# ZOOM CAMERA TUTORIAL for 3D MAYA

talking about why camera is important to the animation that you already have. Today we're going to be looking at the Dolly Zoom, or the Hitchcock Zoom, or the Zoom Zoom. No, that's not it. Created by Alfred Hitchcock back in the early something something, you normally use this camera move in order to give a vertigo effect.
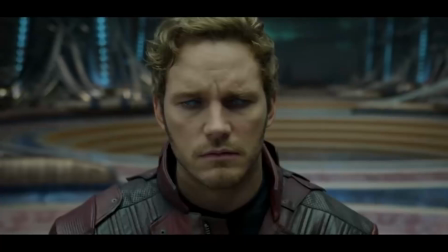[0:17]
What is the Dolly Zoom? Well, you've seen it in films nowadays.
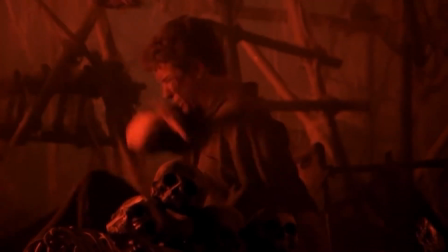[0:21]
Embed it within the movie in order to enhance the character's performance, whether that be emotion, drama, stress, sense of unease. But Brad, what does this have to do with video games? I'm gonna tell you. Cleverly, video games and IGCs have been utilizing this technique into their games,
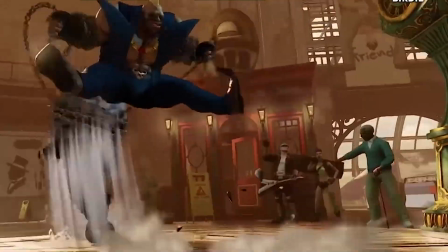[0:37]
which we don't actually know it when we see it the first time, but we feel it in game.
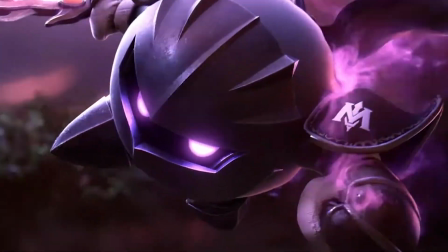[0:42]
This is used to bring our characters and the player closer to one another, a connection, if you will.
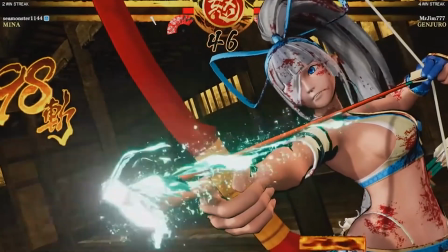[0:48]
Like every good recipe will add a lot of seasoning to your shot, whether it's in a quick cut or a very dramatic intro piece to your character. How to use that camera properly comes in handy inside the developer's market. So I'm gonna show you in Maya how to achieve that same effect using just a character and a camera.
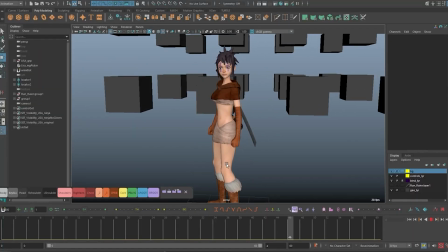[1:05]
Here we go. So starting off, I have a simple animation of Lisa going from one pose to the next.
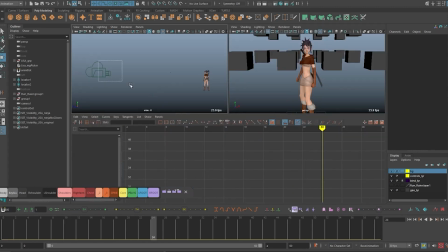[1:12]
In this particular case, she'll be facing towards the camera.
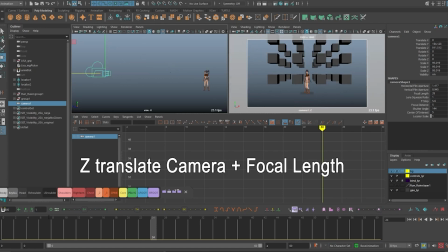[1:17]
All I'm using in the camera is the Z plane, as well as the focal length.
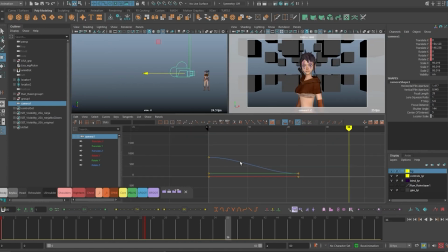[1:24]
It's important to see what I'm doing through the camera as I'm starting this process.
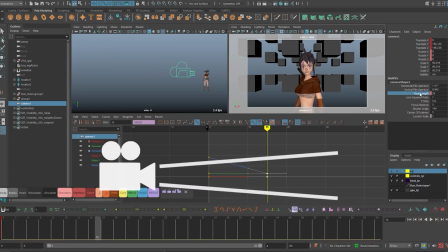[1:36]
So now by checking the focal length and turning it down, I'm zooming out of the lens as I'm translating the camera forward.
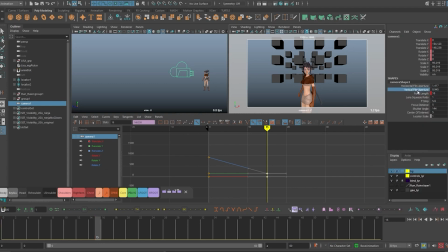[1:45]
You're opening a wider area as we're getting closer to Lisa, as I'm expanding on this example.
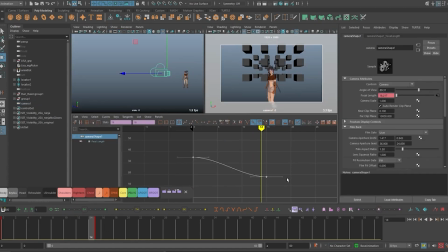[1:55]
Now, as I got my focal length moving as far as I want it to go fairly, now I'm messing with the curves.
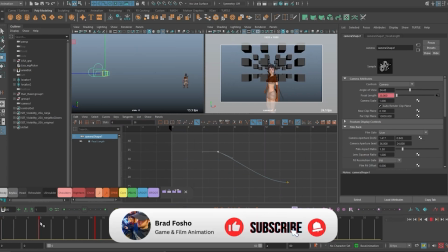[2:02]
In animation, it's always important to be pushing the medium, which separates us from the live action.
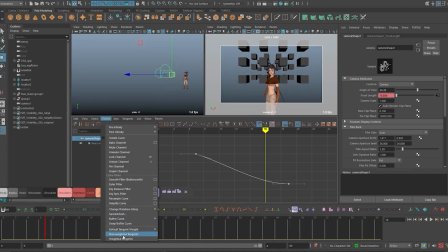[2:07]
We can actually manipulate it to our whim as far as timing and spacing goes.
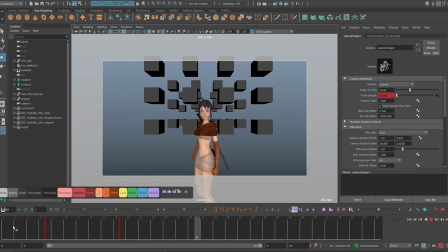[2:13]
To get this effect to read properly, it should be a clear combination of the camera move as well as the focal length move. They both need to work together to add that desired effect.
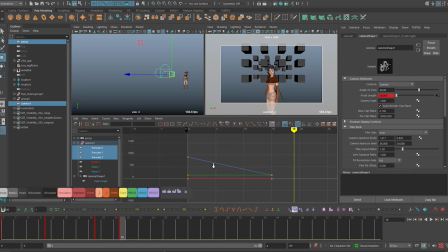[2:29]
Now during this stage, I'm encountering a problem with Lisa. She starts to hitch a little bit before coming into frame, and that's what I'm trying to massage out.
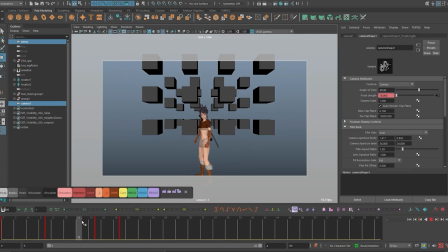[2:39]
The camera animation plays as I want it to play, but of course, in space, Lisa starts to hit a small wall. Right around there, I'll start to add keys and mess with the focal length, ease in and ease out, to massage that hitch.
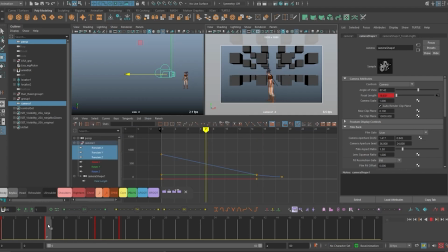[3:03]
Then I start messing with my focal length, trying to add more keyframes in into it and blend with a nice ease out. What I'm looking for is just a constant movement of Lisa coming forward with no hitches
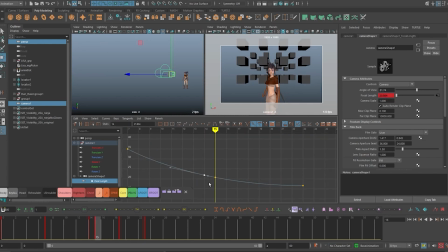[3:19]
and no subtle blocks to make the transition smooth while the camera and its lens are doing the opposite effect. So I'm starting to play with the tangent as I'm finding another hitch as this one's being smoothed out.
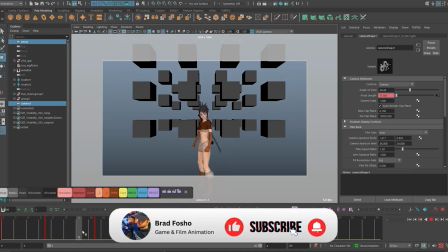[3:35]
It's in a good spot to start adding some more ease out to the camera. I don't want it to come to a subtle stop.
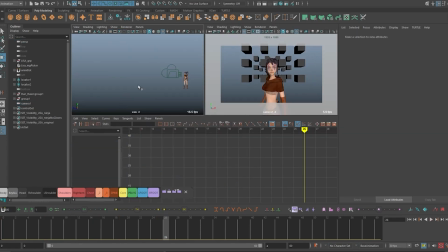[3:42]
Give it a nice natural ease out to keep the camera breathing and alive.